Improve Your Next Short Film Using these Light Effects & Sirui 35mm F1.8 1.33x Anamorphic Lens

Here are 8 lighting effects that could improve your next shot film. And for this video, we will be recording with the Sony S6400 together with the most affordable anamorphic lens
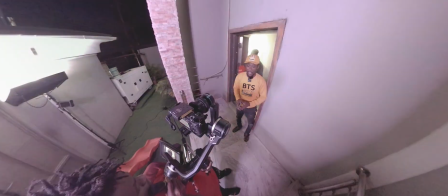currently on the market which is the Siri 35mm f1.8 anamorphic lens and for the light effect,
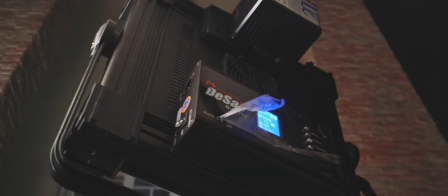we are using the Falcon Eyes DX711 Mark II RGBW lights.
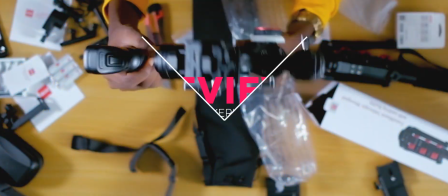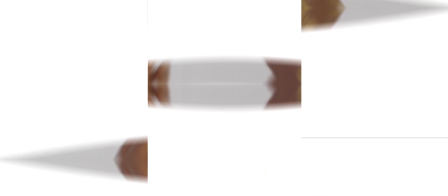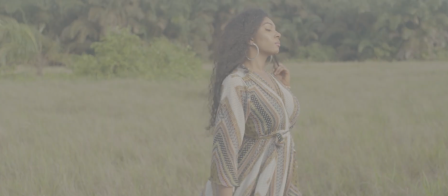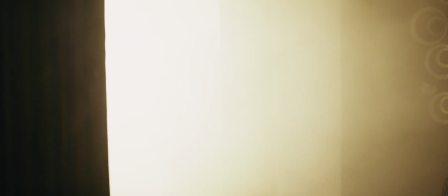First, let's try to create a firefighter scene.
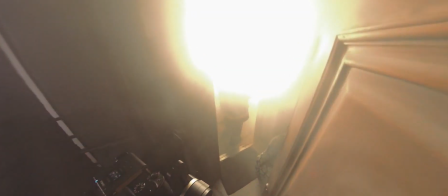Do you plan to shoot a scene that features firefighters, but you don't have the budget to hire a fire service truck and also can't afford to burn down a building?
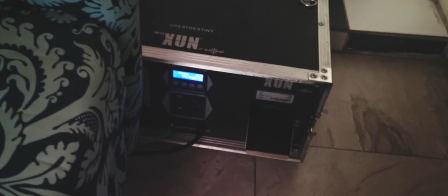Let's try to achieve this using light and smoke matching. Here we placed a very bright LED light inside the house.
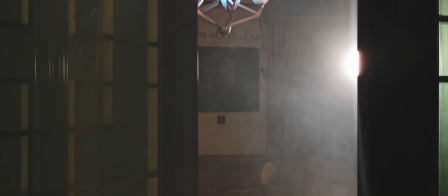Using a tuxingel, we made it warm to give us that fire look.
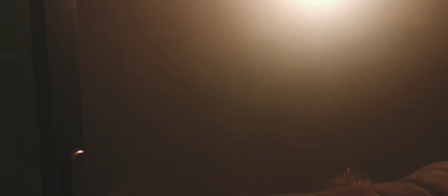We used a smoke machine to fill up the space to make the fire big and to simulate the natural smoke that comes with fire.
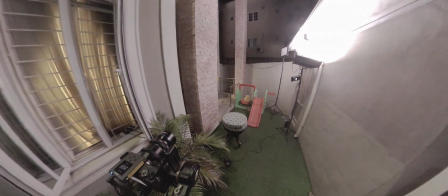Outside is a flex light from Falcon Eyes, bouncing off the wall to create a fill light.
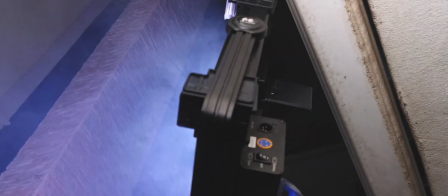And we are using the Falcon Eyes DS711 Mark II light with preinstalled light effects to simulate the light from a fire truck.
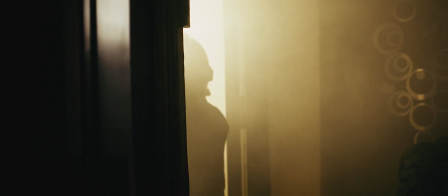To improve on the fire that we created with light and smoke machine,
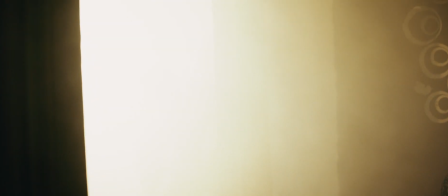we applied a heat distortion effect inside of DaVinci Resolve using FX-Ohm Ignite Pro plugin. For after effect users, you may consider Video Copilot heat distortion plugin. What about lightning? We don't decide when and when not lightning would appear in the sky, but we can still have it in our shot using light effects.
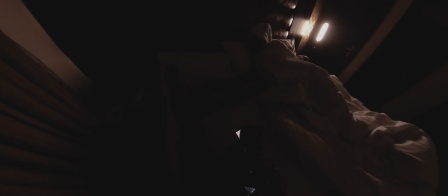Here our actor is sleeping, we have a free light and a practical lamp to give depth to the shot.
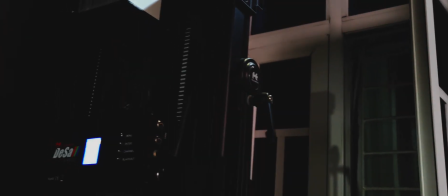Outside is our Falcon Eyes RGBW light giving us the lightning effect.
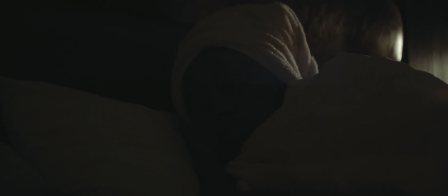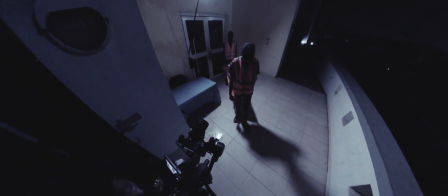Thirdly is ambulance. What if we have a stretcher but we do not have a vehicle?
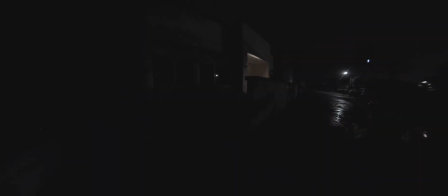Also at the time of shooting this scene, we had no access to the inside of this building but to create the feel of light coming out from the building,
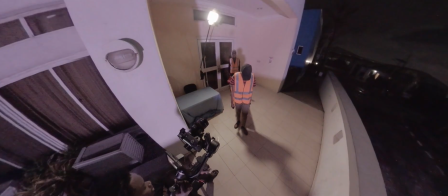we used a small led light which also served as a key light.
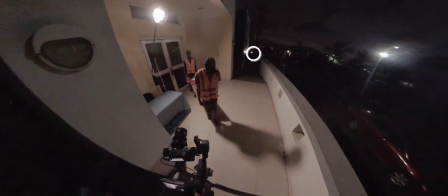We placed a battery powered light at the far end for depth and again using the Falcon Eyes light,
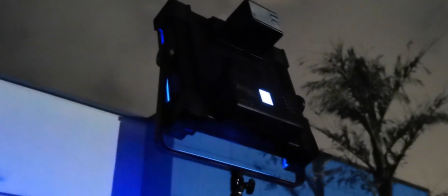we are creating the impression that the ambulance vehicle is parked nearby.
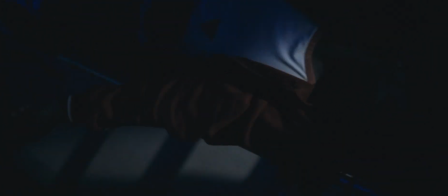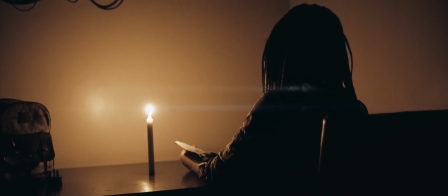Fourthly, you may want to shoot with a candle as your practical light based on your story. But the problem with that is, by the time you want to capture the face of your actor, the luminance of a candle being about 10 lux is not sufficient to give a good exposure unless
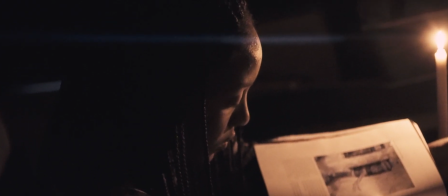you crank up your eyes way too much that you start seeing terrible noise that would render your footage
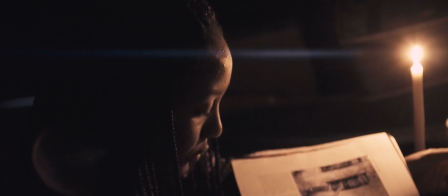unusable. Just as you can see in this footage, despite the fact that we are using the Siri 35mm f1.8
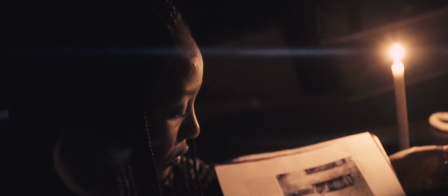anamorphic lens that is very good at shooting in low light condition. To make up for that, using a light with candle effect, you get a brighter light source and still having that inconsistency in brightness and wind disturbance that is peculiar with candles.
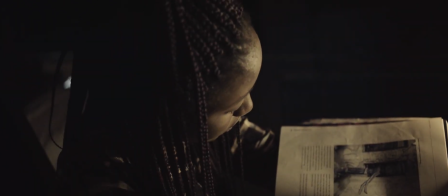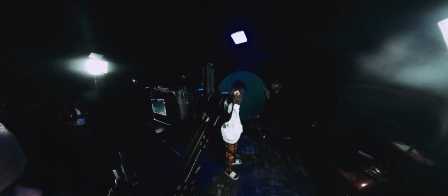We are breaking this video into two parts. In few hours, the part 2 will be up,
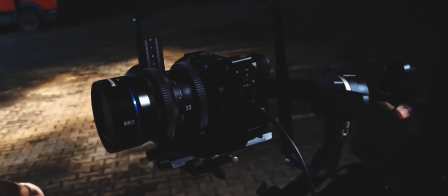so it's possible that it's already up on our channels by the time you are watching this video, so do look out for it.
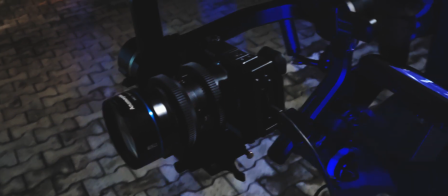And don't forget to subscribe and turn on notifications to get alerted when we post new videos.
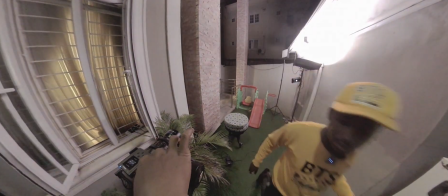I'm Director Emran and until I come your way next time back for now